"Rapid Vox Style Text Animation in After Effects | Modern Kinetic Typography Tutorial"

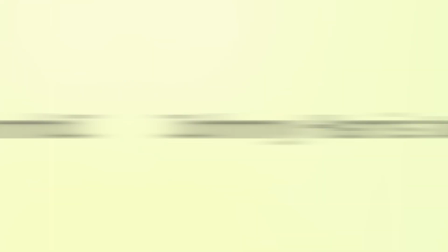Let's learn how to create this amazing Vox-style text effect in After Effects without using any third-party paid plugins. This text effect is a very creative way to grab the attention of the viewers and highlight the subject of the video.
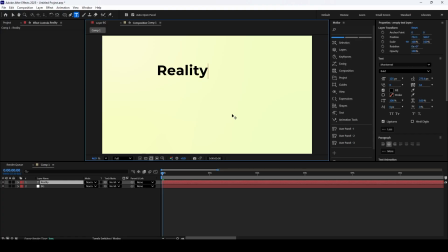Alright, let's get started. First, grab the type tool in After Effects and write out your text. Go ahead and center it in the composition and adjust the font until you're happy with the initial look.
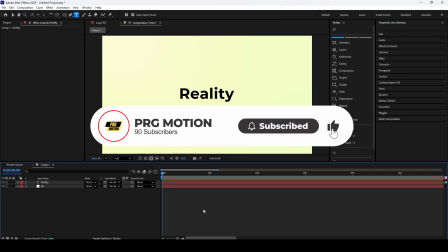Now, in your timeline, twirl down the text layer's properties until you see Source Text. Click the little stopwatch right next to it to create our first keyframe. Next, move forward just one frame. Head over to the character panel and change the font to something completely different. We're going to repeat this exact process. Move forward one frame, then pick a new font. Do this for at least 9 or 10 frames to build a really smooth, flickering animation. You can use any fonts you like. For this tutorial, I'll be using a few that I think look good together. If you need more options, you can always find great free fonts on Adobe Fonts or websites like defont.com. Once you've created your sequence of fonts, select all the keyframes, copy them with Ctrl+C, and then paste them with Ctrl+V right after the last one. Repeat this a few times to make the effect last longer. And here's a final tip for a perfect loop. Make sure the font on your very last keyframe is the exact same as your first one. This will make the entire animation cycle back seamlessly. Now for a really powerful trick to control the timing. If you want to change the speed of the whole effect, first, select all of your keyframes. Then, hold down the Alt key, click on the very last keyframe, and simply drag it to the left or right. You'll see all the keyframes stretch or squeeze together proportionally. This is a super fast way to adjust the speed and duration of the entire animation across your composition.
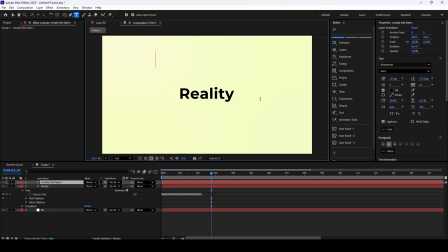Now that the timing on our main effect is set, let's add a second line of text. Grab the type tool and type something new onto your composition. To center it perfectly, here's a quick two-step shortcut. First, press Ctrl+Alt+Home to move the anchor point to the center of the text itself. Then, press Ctrl+Home to snap the entire layer to the center of the composition. After that, you can open up the transform properties to fine-tune the position, just like I'm doing here. Always remember to preview your work. Play the animation back 3 or 4 times to make sure everything looks right and the timing feels good.
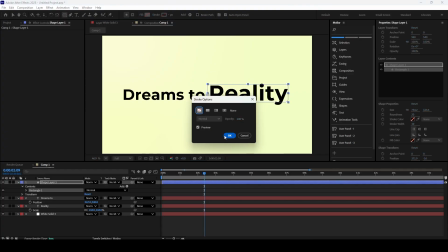You could also animate this new text with a simple fade-in, but to keep this video short and to the point, we won't be adding any extra animation today.
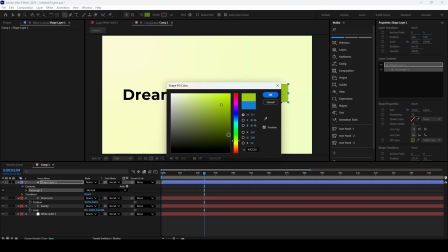Use the rectangle tool to create a fill over the text effect. Now make sure that fill is enabled and stroke is disabled. Change the color of the rectangle to your liking and change the blending mode to multiply or darken. If you cannot see the mode option, press F4 to reveal the options.
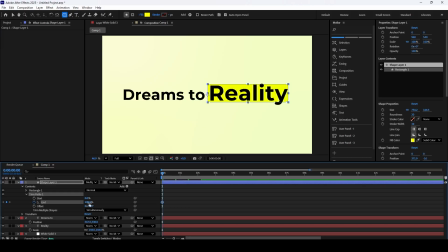Now add trim path animator to the rectangle and keyframe the end animator from 0 to 100. You will see a problem that trim path effect starts from opposite side. We can either use the offset to correct it, or use the technique I am going to show you. Use the pan anchor behind tool to move the anchor point of the rectangle to the left side, just like demonstrated in video. Unlink the scale parameter, and move the X scale parameter to 0 at start, and to 100 at end. Select both keyframes and use F9 to easy ease. This makes the animation smooth and organic to viewers. The color of the rectangle is way too bright. Let's change it to a darker tone.
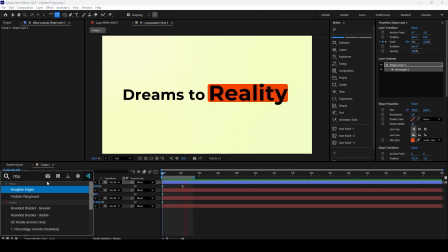Our animation is looking great, but it's maybe a little too crisp and clean. To give it a more natural, organic vibe, let's add one final touch. Go to your Effects and Presets panel and apply the Roughen Edges effect to the text. Now you can just play with the settings and crank up the different properties until it feels just right for your project.
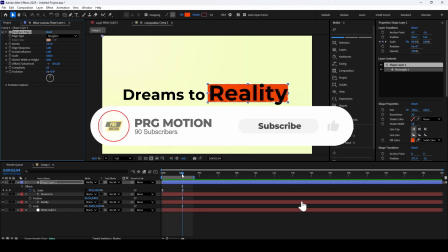And there you have it! If you found this tutorial helpful, please don't forget to like and subscribe.
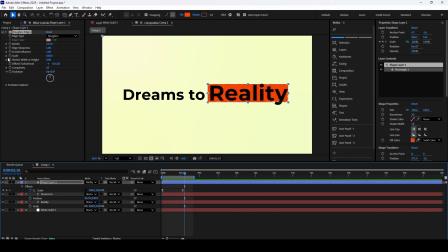This is a new channel, and your support truly helps me create more content for you. Thanks for watching, and I'll see you in the next tutorial.